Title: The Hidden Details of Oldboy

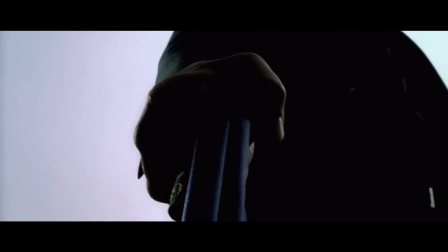0:00 Opening the film with an image of a fist in deep shadow,
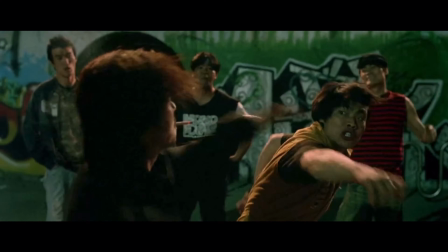0:04 Park Chan-wook made it clear to the audience that Oldboy was going to be a dark film that packed quite the punch, and boy did it.
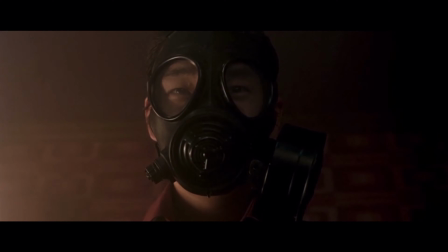0:11 With incredible characters and one of cinema's greatest ever plot twists,
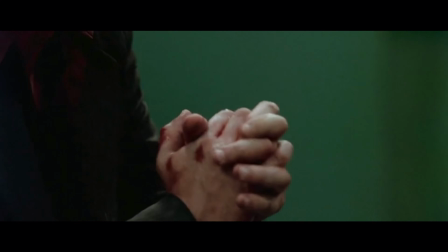0:16 the film effectively launched South Korean cinema into the global mainstream.
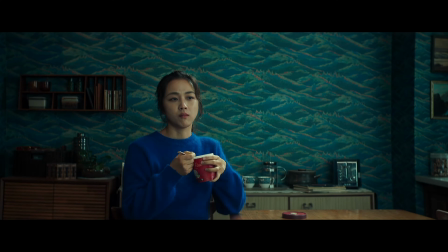0:21 Personally speaking, Park Chan-wook is one of my absolute favourite filmmakers.
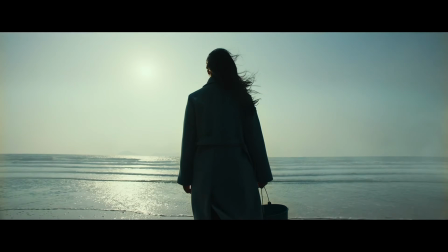0:27 As I found when I previously explored Decision to Leave,
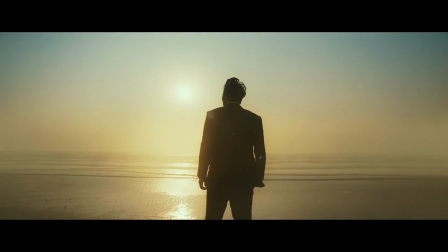0:31 he is an incredible visual storyteller and he has his own very distinct cinematic language.
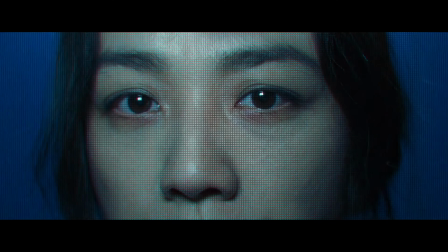0:37 So much of Decision to Leave's storytelling is communicated via its visuals,
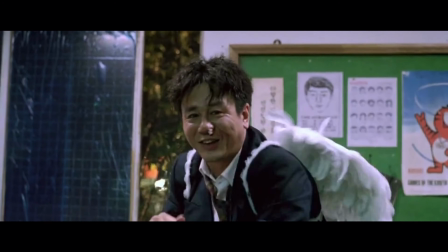0:42 and Oldboy possesses this same level of visual depth and attention to detail.
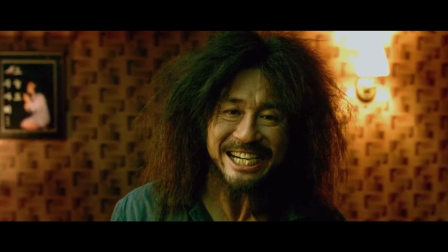0:47 Here I would like to explore this depth, as when you're able to comprehend Oldboy's cinematic language,
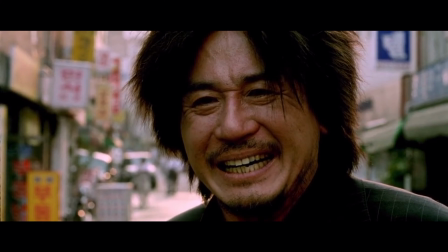0:54 you can gain an even greater appreciation for this masterpiece.
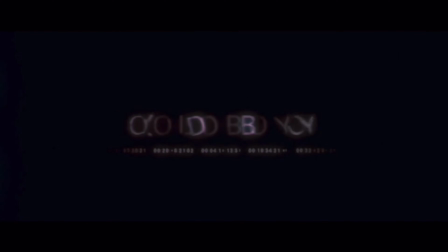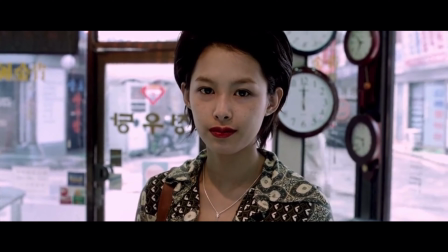1:05 The concept of time is one of Oldboy's most important themes,
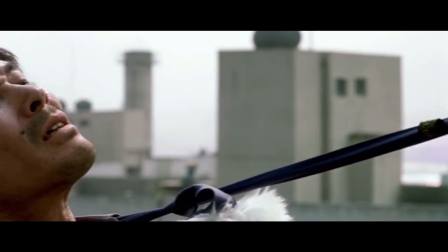1:09 and it is immediately introduced as we see Oh Dae-soo across two timelines, one in the present day and one in 1988.
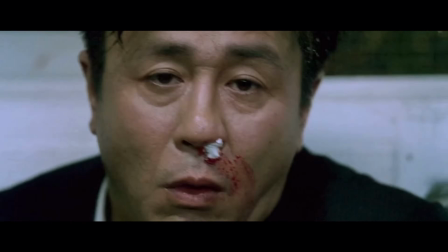1:17 We can determine it as 1988 because of the film's release in 2003,
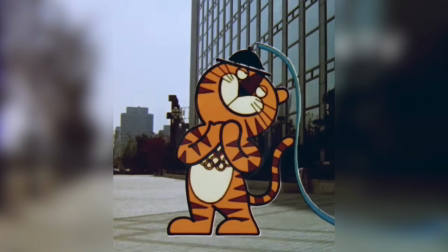1:22 as well as the poster on the police station's wall of Hodori, who was the official mascot of the 1988 Summer Olympic Games in Seoul.
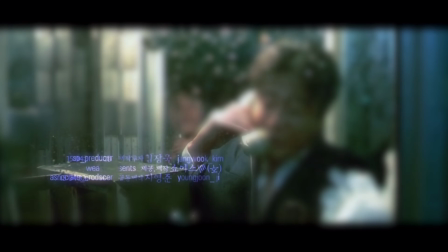1:30 When the credits begin, we see dates and times become words, and various letters tick to imitate a clock.
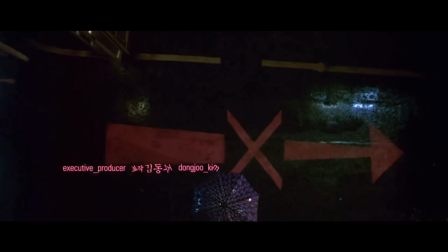1:38 The overhead shot also shows an arrow that points one way. This indicates the singular flow and irreversible nature of time.
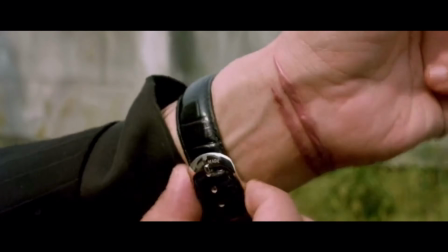1:46 Also of interest is how the main characters of the story interact with time.
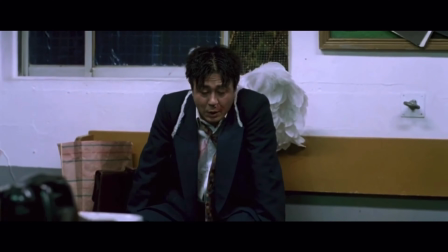1:50 내 이름이 왜 오대수냐면은 오늘만 대충 수습하면서 살자.
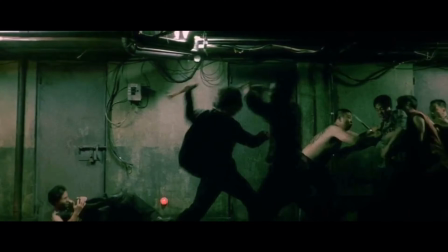1:59 As his name indicates, Oh Dae-soo is consistently trying to fight time.
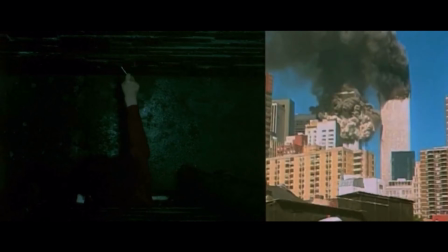2:04 He spends 15 years in captivity and makes extreme efforts to escape, only to be released.
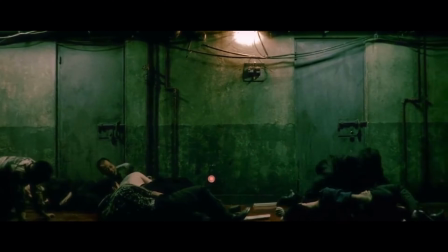2:11 He attempts to find out who kidnapped him but becomes involved in meaningless fights, only for his captor, Lee Woo-jin, to reveal himself.
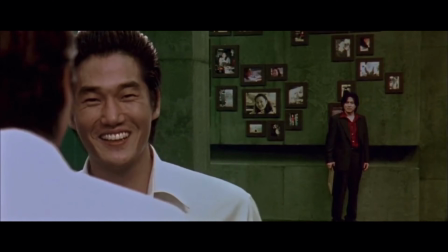2:20 Oh Dae-soo tries to uncover why Lee Woo-jin kidnapped him, but again he fails.
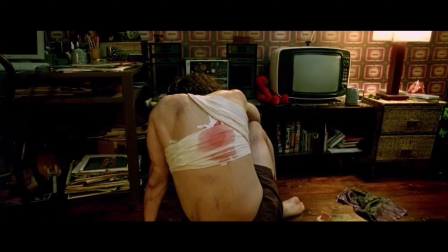2:25 His extreme quest for vengeance and his fight against time always come to nothing.
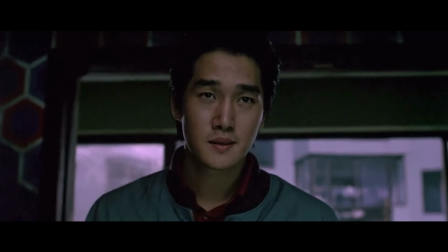2:31 Lee Woo-jin on the other hand interacts with time differently.
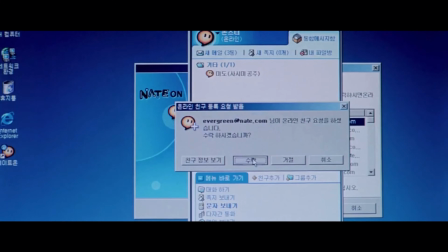2:35 Evergreen is given as a clue to Oh Dae-soo and references their school, but it also indicates Lee Woo-jin's relationship to time.
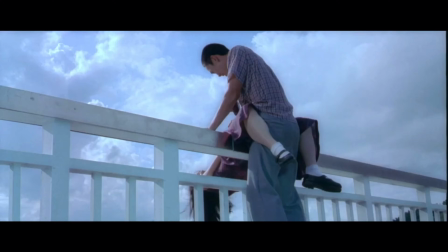2:43 Since the passing of his sister, he has never grown up.
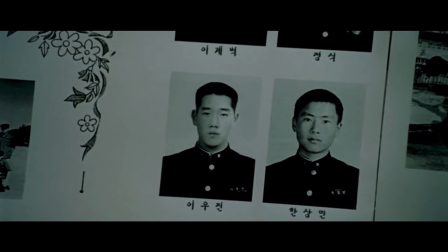2:47 He is evergreen, and whereas Oh Dae-soo tries to fight time, Lee Woo-jin is stuck in it.
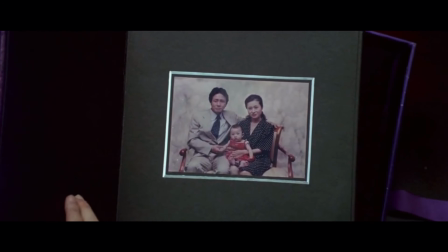2:52 He has been a keen photographer since his school days and is obsessed with the images of others.
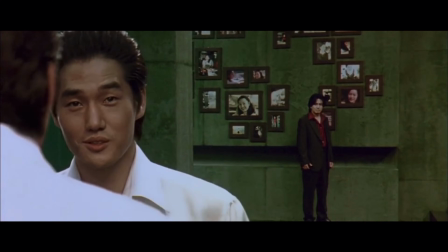2:58 His penthouse apartment is full of pictures of his sister, and he possesses quite a collection of cameras.
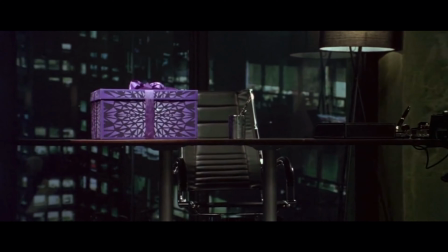3:05 Even his purple items bear the image of a smashed mirror, the same mirror that was smashed when Oh Dae-soo peered through the window.
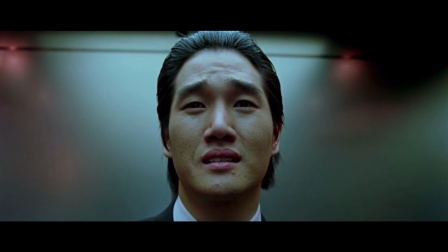3:13 He is unable to move on from the death of his sister, and is living an equally meaningless life by pursuing revenge against Oh Dae-soo.
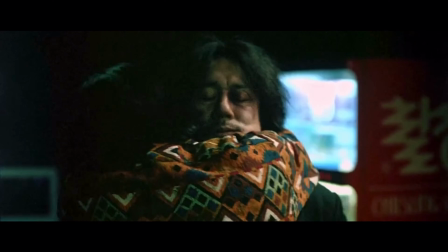3:26 Another important concept found within Oldboy is contrast, and we see this illustrated in various ways.
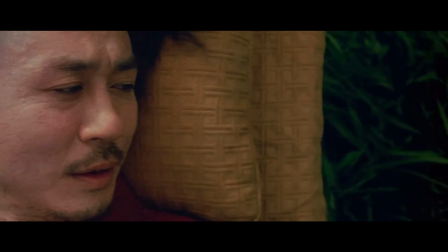3:32 One way is through transitions, for example when Oh Dae-soo goes from a confined cell to a sunny green field,
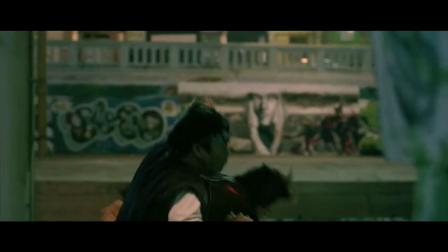3:39 or when he goes from violence to tranquility.
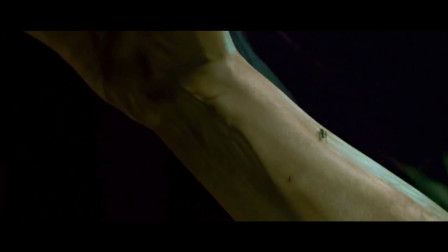3:44 Outside of transitions, there are the ants. A single ant is quite cute and harmless, but a swarm of ants is terrifying.
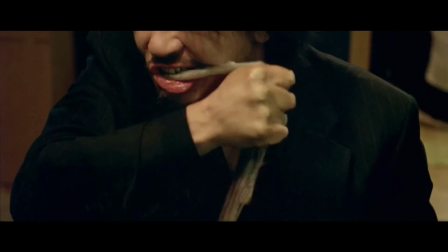3:56 However, I think the most important contrast is within Oh Dae-soo himself, the idea of the monster.
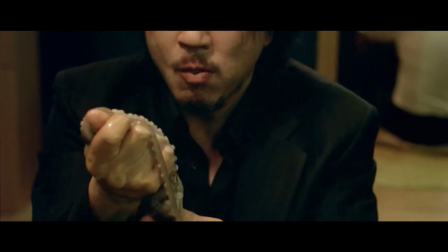4:02 This idea is effortlessly introduced within Oldboy as Oh Dae-soo,
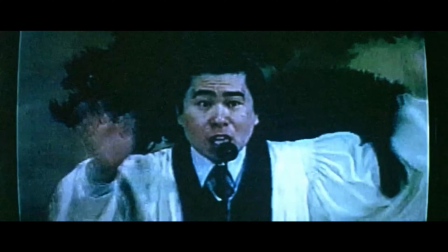4:07 who learns exclusively through the television in his cell, is changing channels when Frankenstein's monster appears.
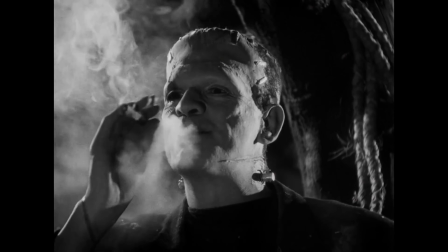4:14 It's genius to include Frankenstein's monster as he mirrors Oh Dae-soo in the story of Oldboy.
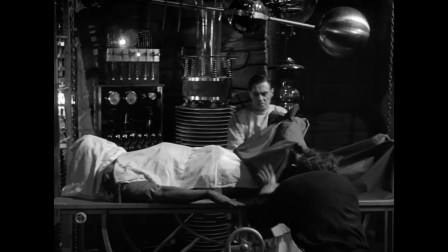4:20 For example, Frankenstein's monster was created by someone else, and in the film Bride of Frankenstein,
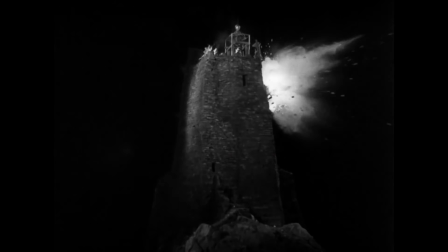4:27 the monster destroys Frankenstein's laboratory, and a high tower collapses in the last scene.
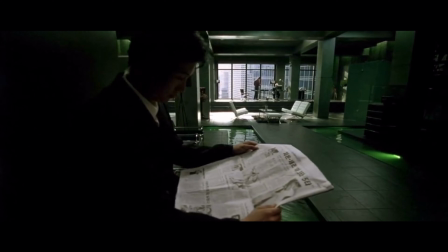4:35 This parallels perfectly with Lee Woo-jin and his high tower.
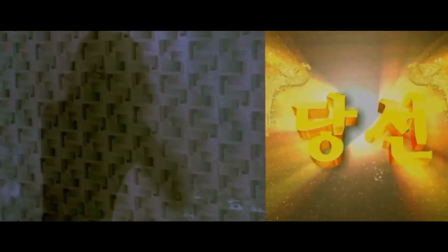4:40 To further illustrate the alter ego of the monster, Oh Dae-soo's shadow is present on the wall before it cuts back to his physical self.
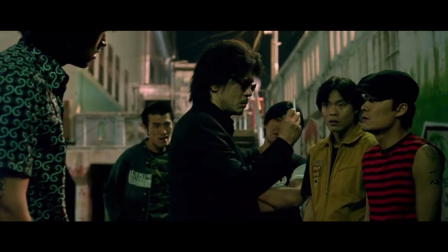4:48 The monster within Oh Dae-soo is apathetic and selfish. He tells his story to the man on the roof, but he does not listen to his.
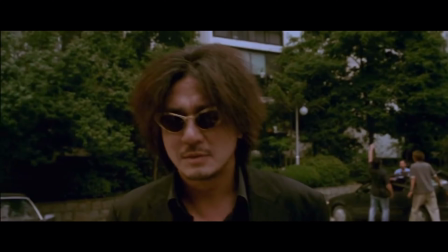4:57 He steals the glasses from the woman, and when the guy jumps from the roof, he pays no notice.
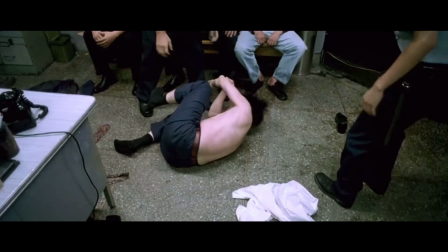5:04 The monster is the incarnation of vengeance, and because of its existence, Odae-soo hasn't matured from the person he was.
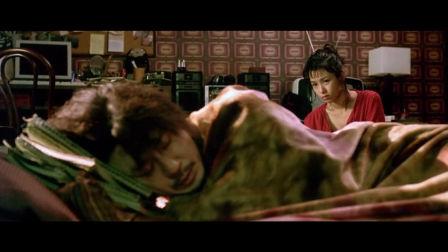5:12 There are moments when Odae-soo's human side is present, such as when he is with Mi-do, but they are very infrequent throughout Oldboy.
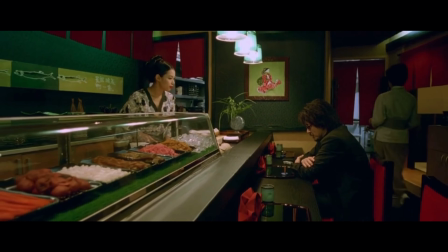5:24 This was the very first scene shot for Oldboy, and it perfectly establishes the film's colour palette.
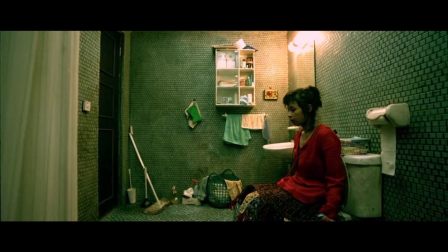5:30 Green is the film's main colour, and we see this inhabit many places in the world, from bathrooms to corridors, and of course the penthouse.
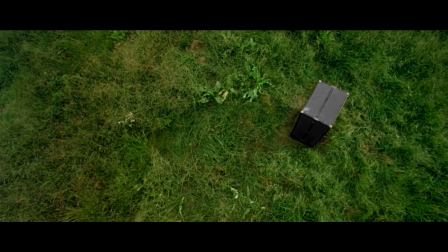5:39 When looking at colour theory, green is a colour that can refer to things such as nature and harmony,
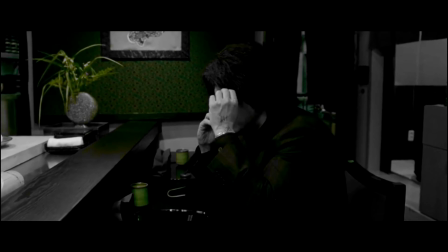5:44 but here it adds an ominous and dark undertone to the entire environment.
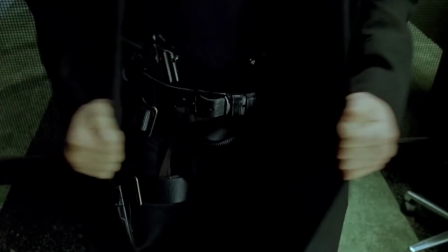5:49 Villains such as Voldemort, or worlds such as the Matrix are examples of other dark uses of green within film.
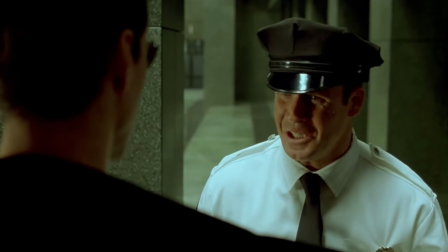5:56 Shit.
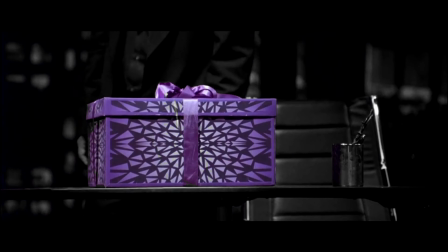5:59 Purple is another very important colour within Oldboy, as this is the colour of Lee Woo-jin.
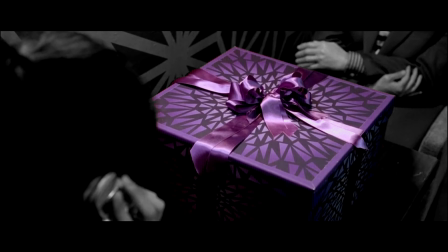6:04 Purple is the primary colour for boxes, handkerchiefs and umbrellas,
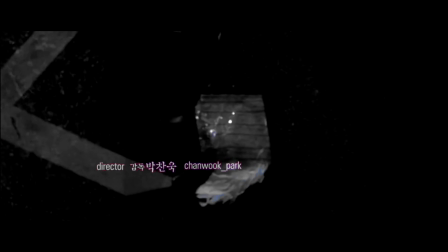6:09 and in reference to colour theory again, purple is associated with royalty.
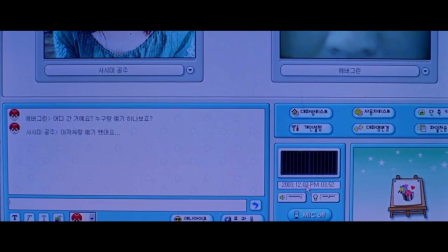6:14 When Lee Woo-jin is typing to Mi-do and Odae-soo,
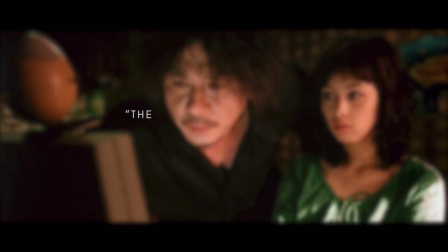6:18 he makes a few different references such as The Count of Monte Cristo and The Lonely Princess in the High Tower.
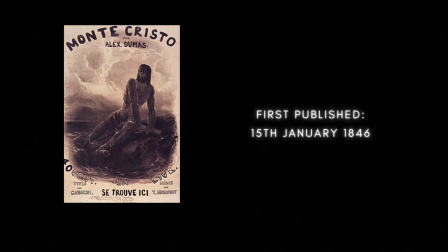6:25 The Count of Monte Cristo is a story that is very similar to Oldboy.
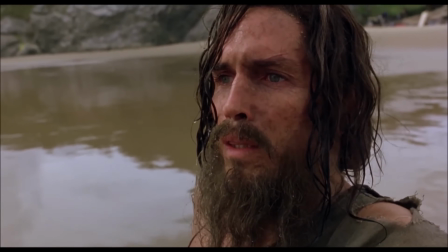6:29 The story follows Edmond Dantes through imprisonment, freedom, and revenge, spanning nearly his entire life.
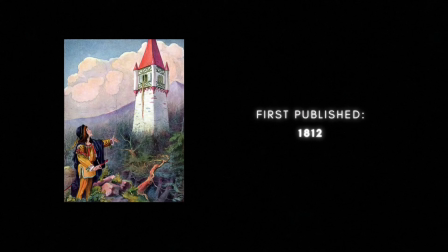6:37 The Lonely Princess in the High Tower refers to the classic story of Rapunzel.
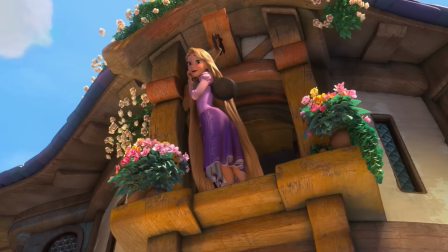6:42 In the film Tangled, Rapunzel only wears the colour purple, which signifies her true royal identity.
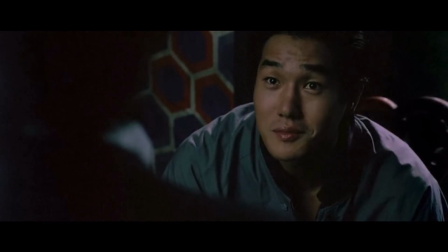6:49 In Oldboy, Lee Woo-jin is the Lonely Princess in the High Tower, and purple is used to show his royalty.
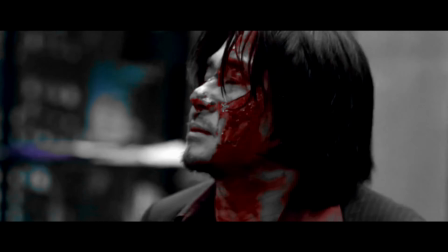6:57 The final main colour in Oldboy is red, which signifies many things, such as blood and violence,
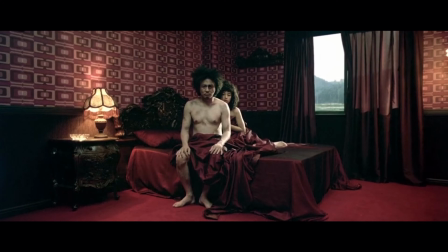7:03 love and connection between Odae-soo and Mi-do, and also rage.
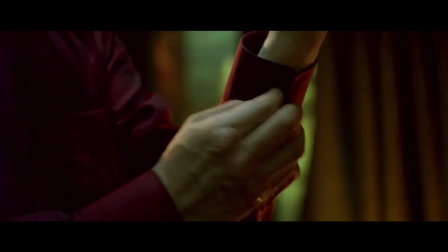7:08 Odae-soo wears many different coloured shirts throughout the film, but it's not until he walks into the tower with great ferocity that he wears a red shirt.
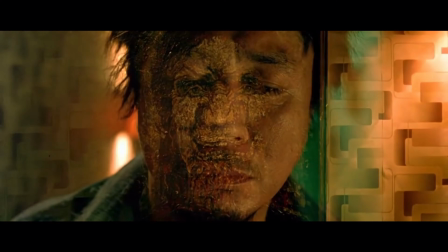7:18 While these are the main colours of Oldboy, there are other colours that are used as well, such as when Odae-soo is held in captivity.
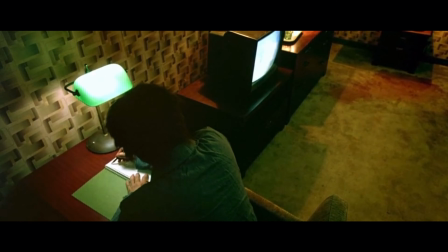7:25 Yes, being held for 15 years is horrific, but it isn't all bad.
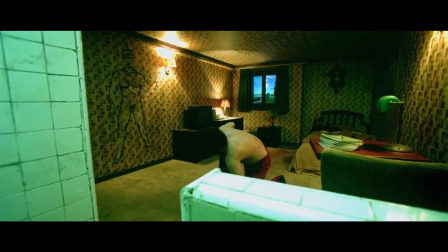7:30 There are positive aspects to his hotel room styled cell, and a mixture of warm and cool colours is used to illustrate this.
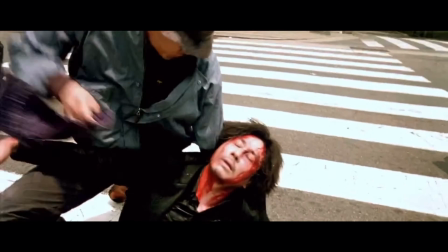7:41 Lee Woo-jin and Odae-soo are two sides of the same person.
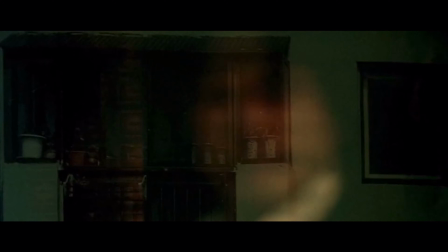7:45 They are first properly introduced to one another when Lee Woo-jin rents the apartment opposite Mi-do's, under the alias Soo-deo.
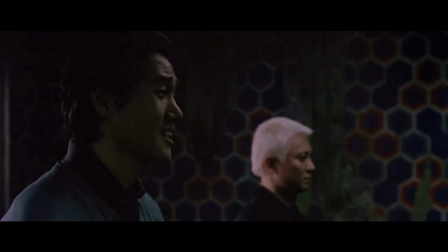7:53 During this meeting, Odae-soo hardly says a word. He has finally met the person whom he sought revenge on, and yet he can't say anything.
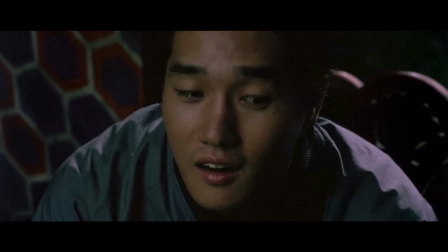8:02 Where Odae-soo is impulsive, Lee Woo-jin is extremely calculated.
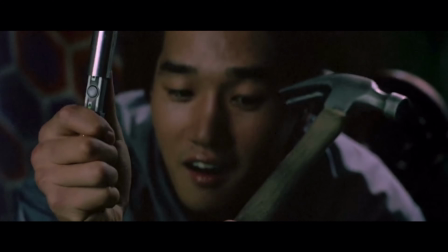8:07 He is the man with the remote control, the puppet master controlling his puppet.